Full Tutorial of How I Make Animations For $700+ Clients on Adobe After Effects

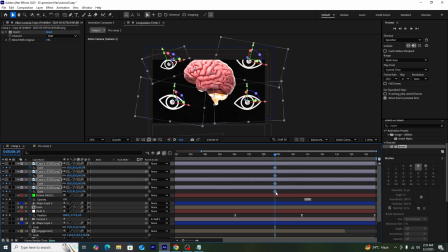Then after that, I'll be actually creating a scale animation by first putting the scale to 100 at the very start, and then by putting the scale to 0 at the very start, and then later on the scale actually being shifted to 100.
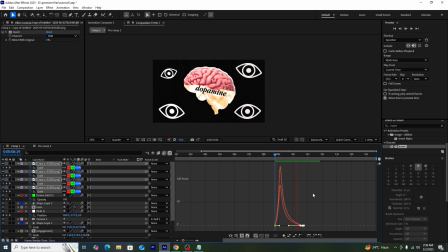And you guys can see on the screen right now.
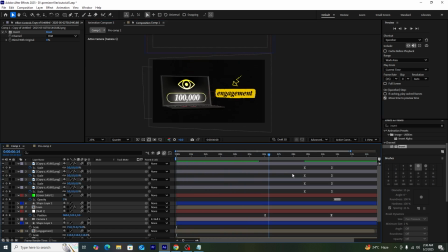Okay, so overall our scene has been completely done, but there are some things which we can add to even enhance the look of the overall scene. But first what I'll be doing is actually just add a rotation keyframe onto our laptop, so it looks really great. Let me just quickly add this into our composition.
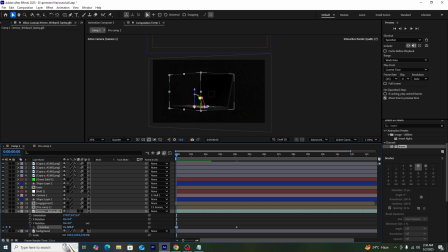You guys can see currently I'm adding a rotation element onto our laptop and add some position keyframe onto itself. So this is how it currently it will be looking like. But first we'll be actually selecting the keyframes, pressing the F9 button, and then using graph editor we'll be just fastening the keyframes, and this is how it currently looks like.
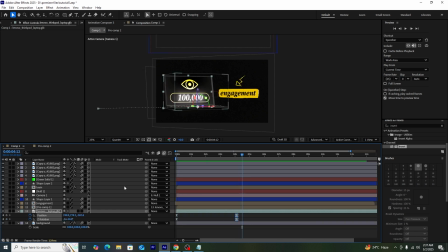Looks really great, really amazing movement. And we can add some animation on the null camera itself as well. So this is how it will be currently looking like. We'll be just setting its keyframe speed in the graph editor. So this is how currently it will look like. Oh, it looks really smooth.
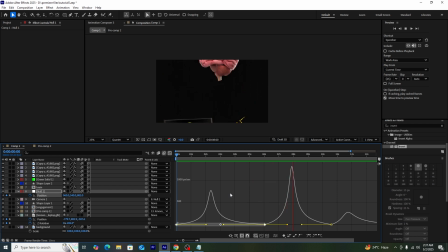The movement looks overall very smooth, and then it will have an upward movement to the top,
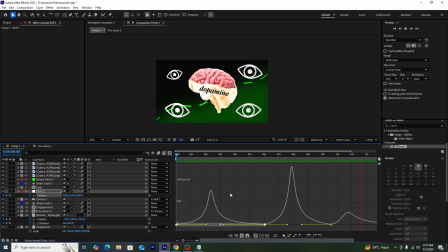and then have a zoom out movement again. So this is why I really advise to actually use the null camera for making the zoom out and zoom in movements, because it looks really smooth.
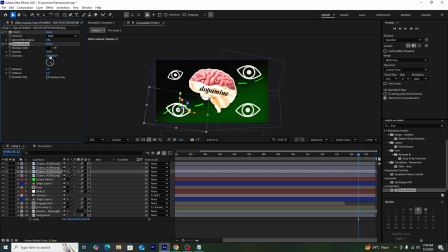Now what I'll be doing is just quickly add the drop shadow effect onto the IPNGs, which we actually added in later onto our scene, and set its color to green, and then copy and paste and add to all of the other IPNGs.
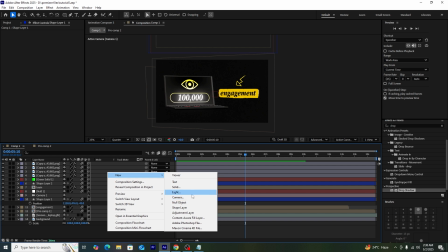Now next I'll be adding some realistic lighting onto the video.
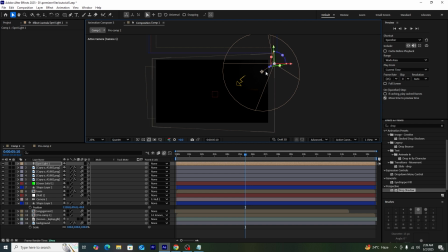So to do that, what I'll be doing is actually adding a spotlight onto our composition, and you guys can see on the screen right now just some of the area is currently being lighter. This is actually helping in actually making our scene a lot more realistic,
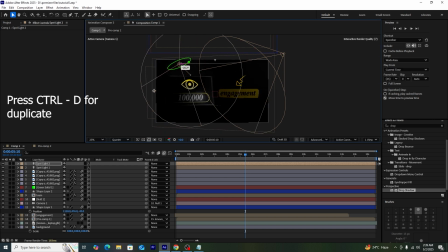and adding another light so that we can add some lights on the other side itself as well. And then is the rotation of the lights, so it's being perfectly set, and the lighting overall in the whole composition looks really good.
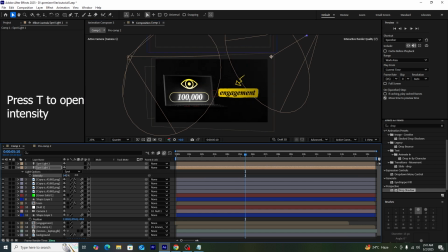So this is how it looks without the lighting, and this is how it looks with the lighting. We can increase the intensity of this slide so that overall we can add more lighting onto the scene. Now what we'll be doing next is actually making the spotlights paralleling to the null,
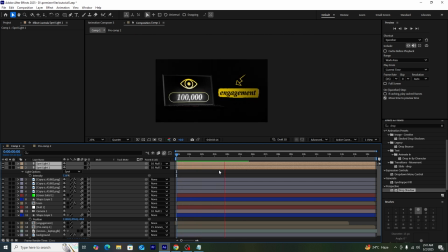so that when we're making the upward movement and overall the movement of the whole camera is being actually done according to the lighting as well. So you guys can see on the screen currently the lighting overall looks amazing, especially at the very start when the light is actually being faded in.
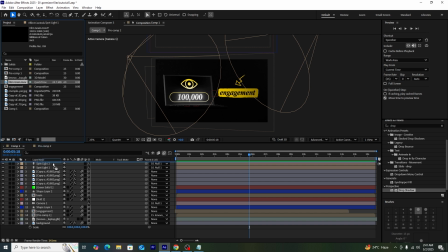Yes, at this point it looks really good. Next I'll be adding a film grain effect into the composition, and you can find this on Canva, or you can also get it from the project file which I'll be actually sharing in the description of the video, which you guys can check out for free.
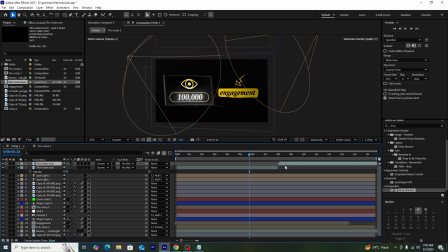And then set its blend mode to screen so that we have a film grain effect onto the whole composition. Now next I'll be actually creating an adjustment layer, and then I'll be adding an effect called posture as time into the whole composition,
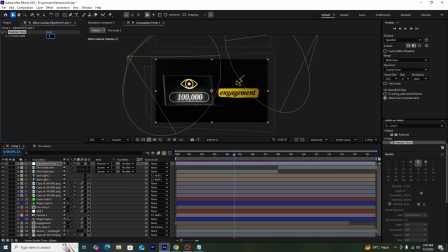and set its value to 16. It will add a chunky effect onto the whole video, and it will look really amazing and smooth. Next I'll be adding another adjustment layer, and then add an effect called lumetri color so that we can adjust some coloring of the whole video, and it looks a lot more cinematic.
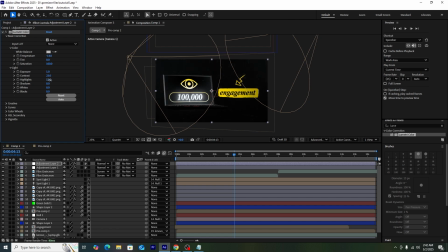We're adjusting some parameters, so overall the look of the video looks a lot more better. And then we can add a wiggle effect onto the whole composition.
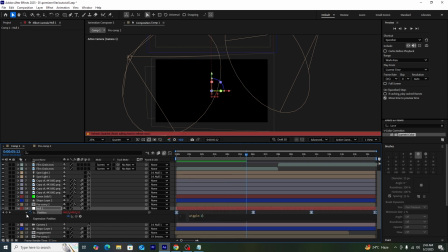So to do it, what I'll be doing is actually going to the null and then pressing the Alt button as well as the keyframe button in the position. We'll be getting the expression bar and setting and adding an expression called wiggle 2 and 3 so that we can have a wiggle effect onto our whole composition.
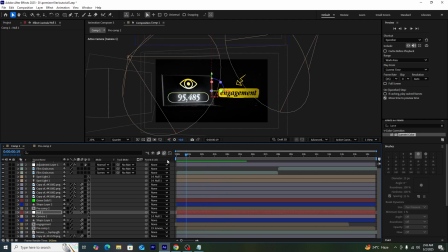And after that, our scene will be all completely set and done. Hopefully you did get to learn a lot of things from this tutorial, and yes, do let me know in the comments on what topic should I make a video next. Until then, you guys can check out this recent video which I've uploaded, and hopefully see you soon.